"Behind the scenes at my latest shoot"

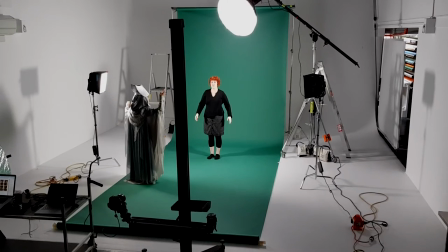(4:05)
Now as you can see if you bring her arms in front of your face here with the lighting set up she casts quite
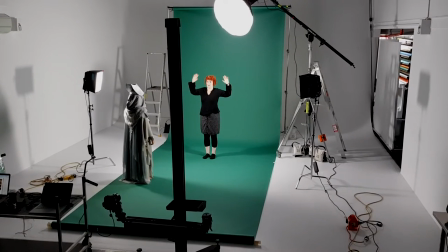(4:10)
a big shadow across the face so I'm just showing her what room she's got.
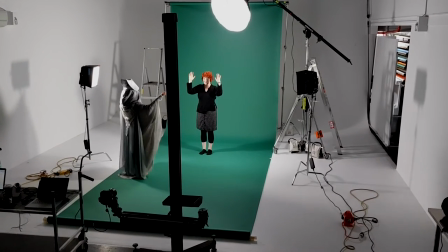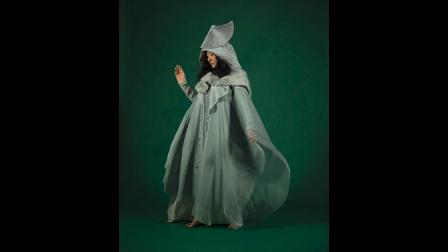(4:24)
These are some of the stills of Tao from this shoot. You can see how beautifully all the fabrics move and that's that headdress with the lovely placemats on it.
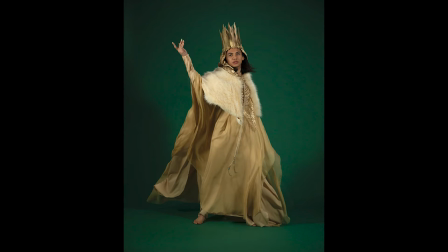(4:42)
Here we have Arif as the sun and that's that headdress again and the hood that I was showing you earlier. I'm just so pleased with how that gold looks against the background.
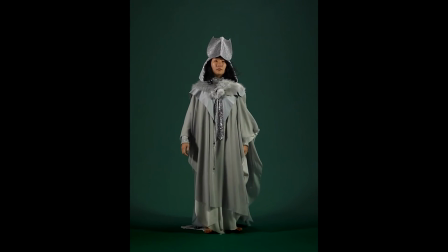(4:55)
Now this is a piece of raw video of Tao moving. We use a small fan to get some movement in the fabrics without them going too crazy.
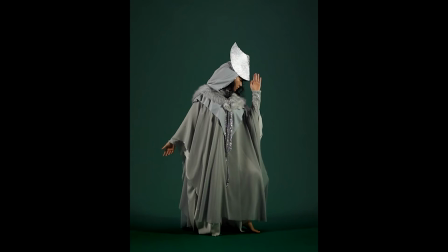(5:11)
I love the way the light catches her headdress there. What I'm doing with these videos is I'm imagining that they will be set up in a circle.
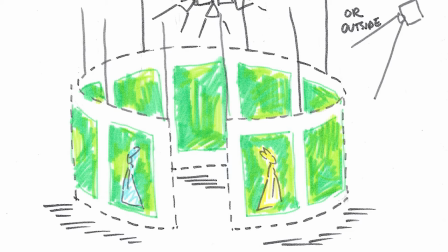(5:34)
The viewer will go into the center of the circle and the sun and the moon will actually orbit the viewer so you'll see them passing around you.
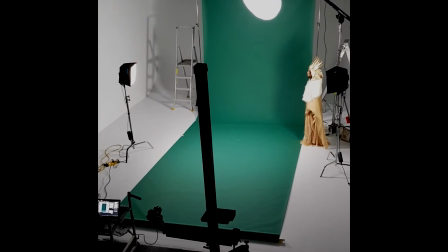(5:44)
Here's Arif performing another one of these movements where he comes into frame, he performs an action and then moves off frame.
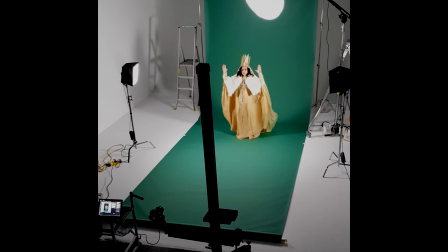(5:53)
So each of the actions I've chosen for the sun and the moon to perform are different motions that may have
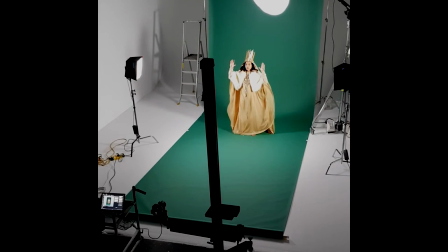(6:02)
something to do with ceremonial magic or ritual and are
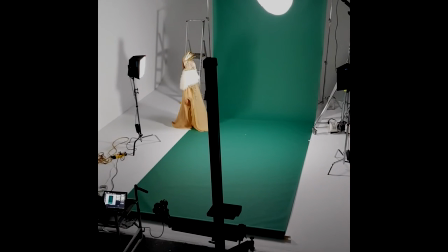(6:06)
perhaps related to the characteristics that we imbue the sun and the moon with. These videos are all completely raw. I've done no retouching on them or colour grading or anything like that yet.
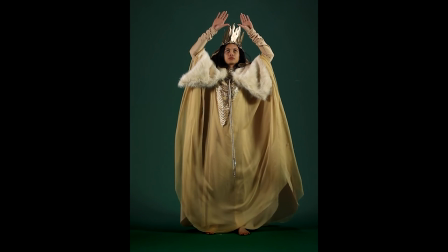(6:16)
They're straight out of the camera.
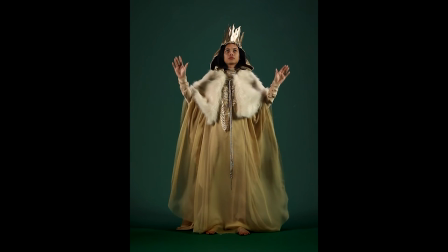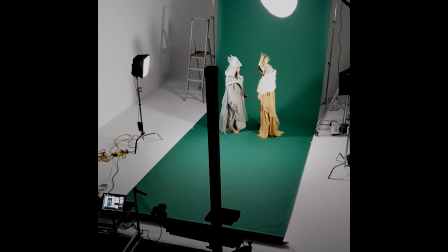(6:49)
So when the sun and the moon end up meeting during their orbits,
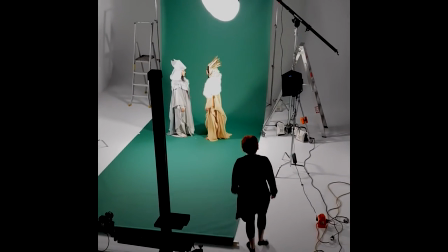(6:54)
they will perform other actions to each other and towards the viewer.
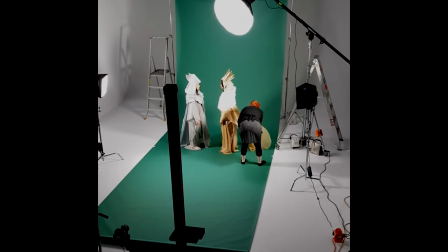(7:00)
So here I'm coming up and just rearranging their costumes
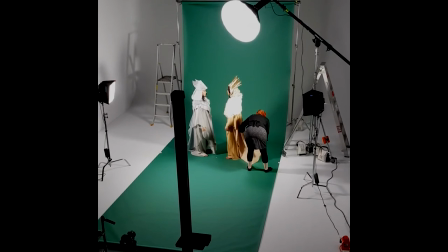(7:05)
and giving them direction around the actions I'd like them to make.
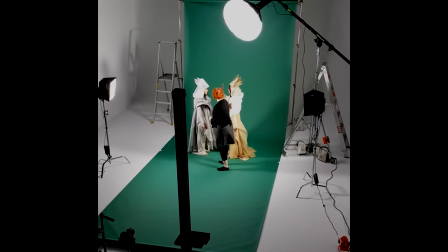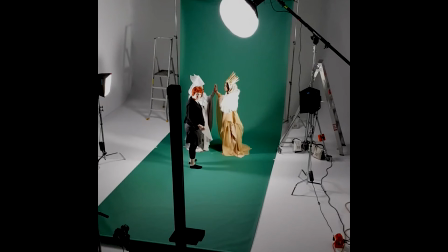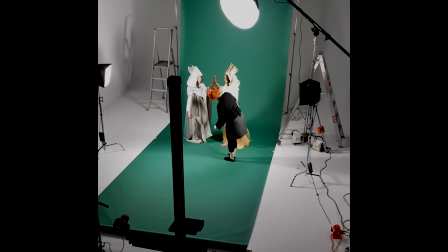(7:29)
I like to shoot these videos in this ultra slow motion
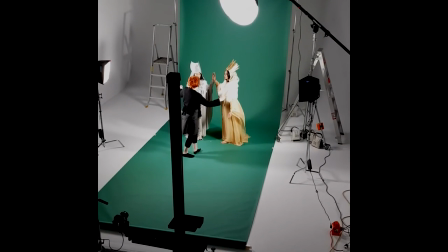(7:34)
with a high frame rate because I want them to have an otherworldly quality to them.
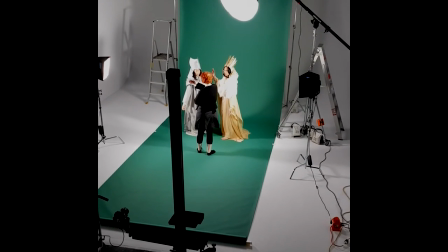(7:40)
I don't want them to feel like they're in the here and now.
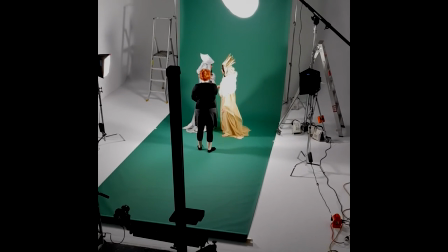(7:44)
I want them to feel like they're somewhere else outside of this world and that sort of very
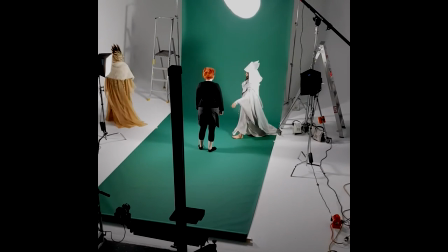(7:50)
slow motion with the floating fabrics gives that out-of-world feel.